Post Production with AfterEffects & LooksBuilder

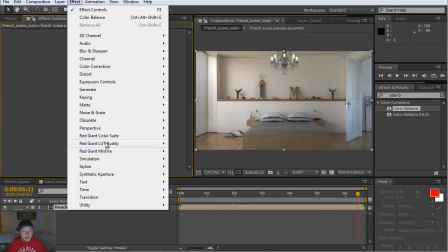Right, so go ahead and select your Looks Builder and edit on your passes assembly layer.
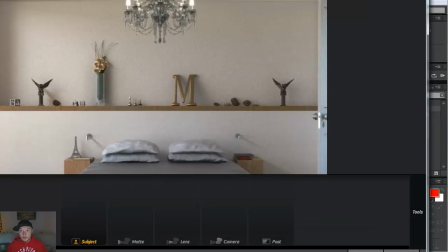Then click edit and go into your Looks Builder in order to start adding
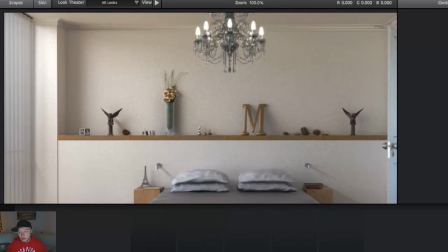photorealistic aspects to your image.
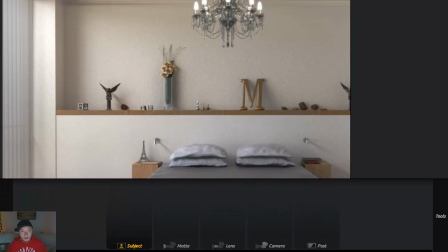All right, so let's put it this way.
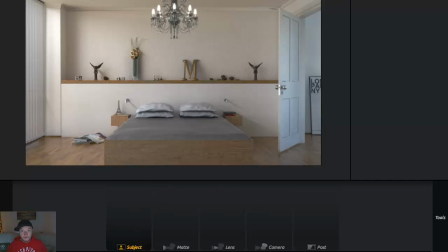As you see here, I have my footage. It's better to select a good frame that you can see
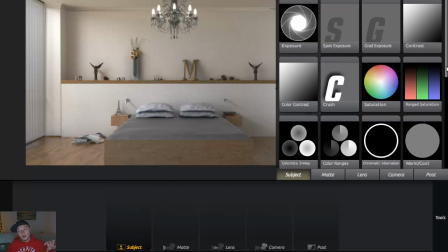most of your scene. Otherwise, if you focusing on one object and you start adding effects, it will be much harder
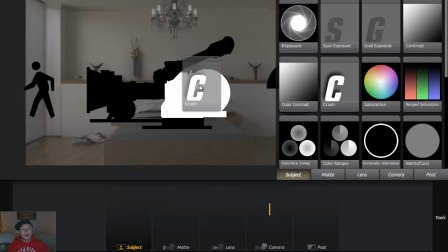to edit. When you play your all sequence, you might find that it's not really matching your colorization, overall colorization that you want to achieve. So better to have wide shot. I'm gonna start from adding crush.
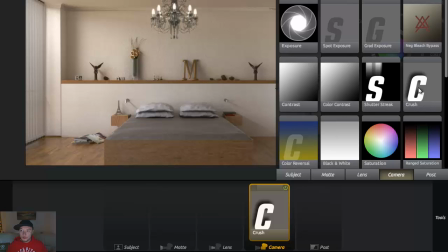It's Alex Roman technique to add two crushes in order to balance your white balance.
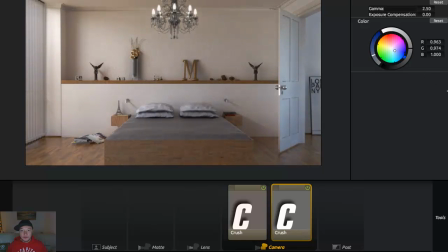So I'm adding one yellow and one bluish, and as you see here, both of those kind of canceling each other, but I'm getting really nice and getting really nice white balance to my image, something like this.
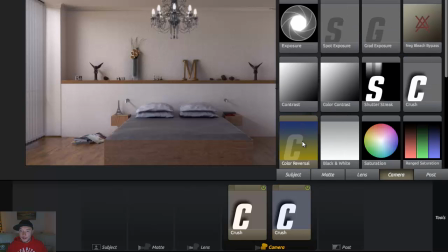Now I'm gonna go and add coral color reversal.
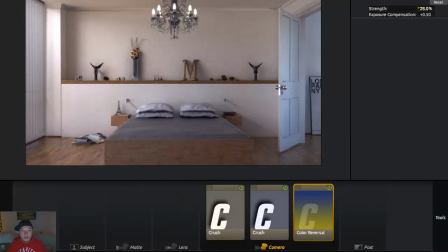This is actually something that brings really nice contrast to my image.
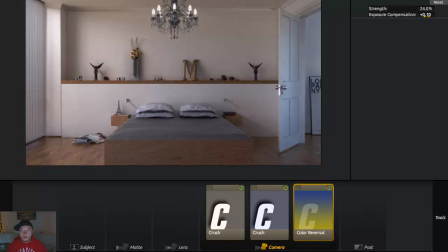So make sure not to overexpose any of your areas.
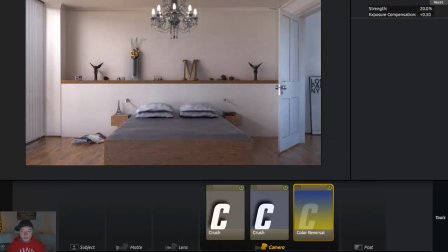Just a little bit of a contrast. The next one is
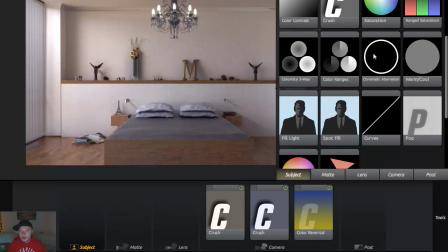going to be chromatic aberration on my lens.
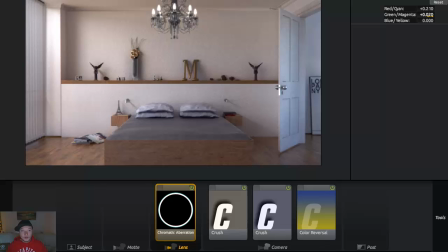And this one, of course, also just for the feeling, less for the looks.
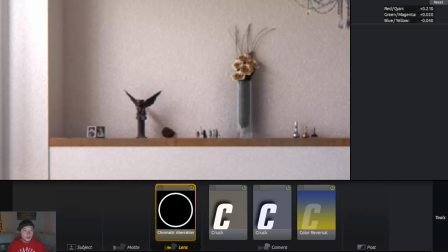So make sure you zoom in. As you see here, I already started overexposing my area here.
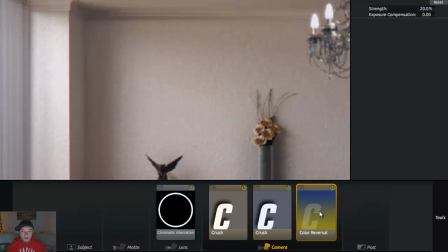So make sure you're not overusing your color reversal too much.
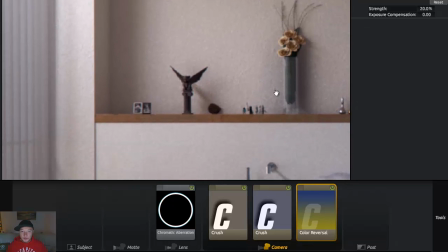All right, so something like this, and chromatic aberration
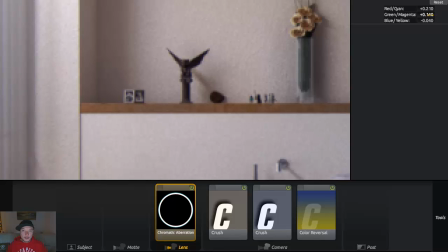always shifts channels that are close to that color. So make sure to learn how chromatic aberration works before you apply it to your images.
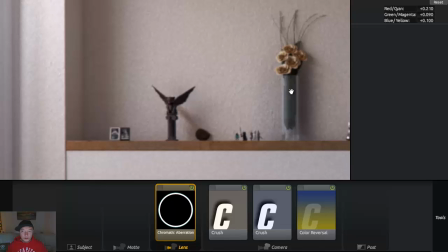So something not too obvious would work fine for that purpose. All right. Something like that.
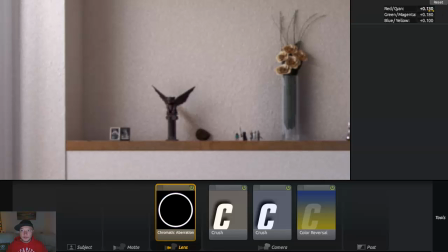Be very gentle with this by adding this effect, because if you overdo it,
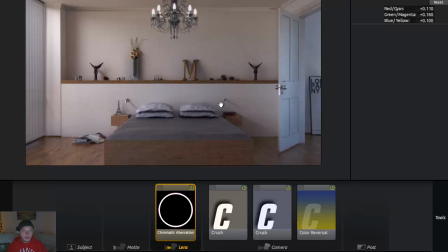it will be not noticeable and it will be really, really hard to see the realism.
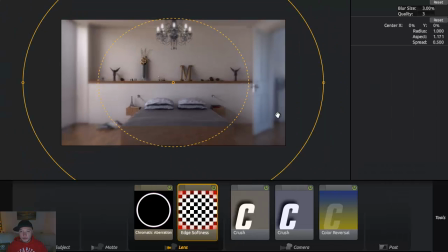It kind of throws you away from realism. So I'm always adding it just a little bit. The next one is soft edges.
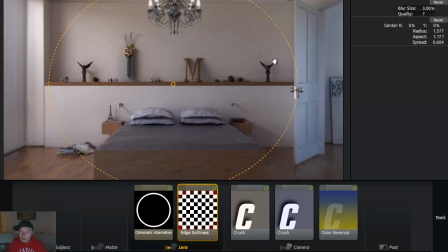Right here, and I'm increasing the quality, which is lowers my intensity, and then I can lower the blur size somewhere between 2 and 3, maybe 1.5 and 3.
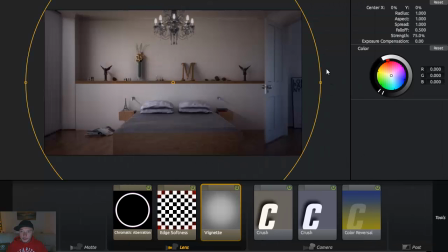Not too blurry. Vignetting is another cool lens distortion
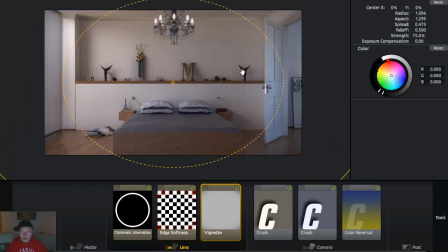technique right here. And as you see here, my scene a little dark.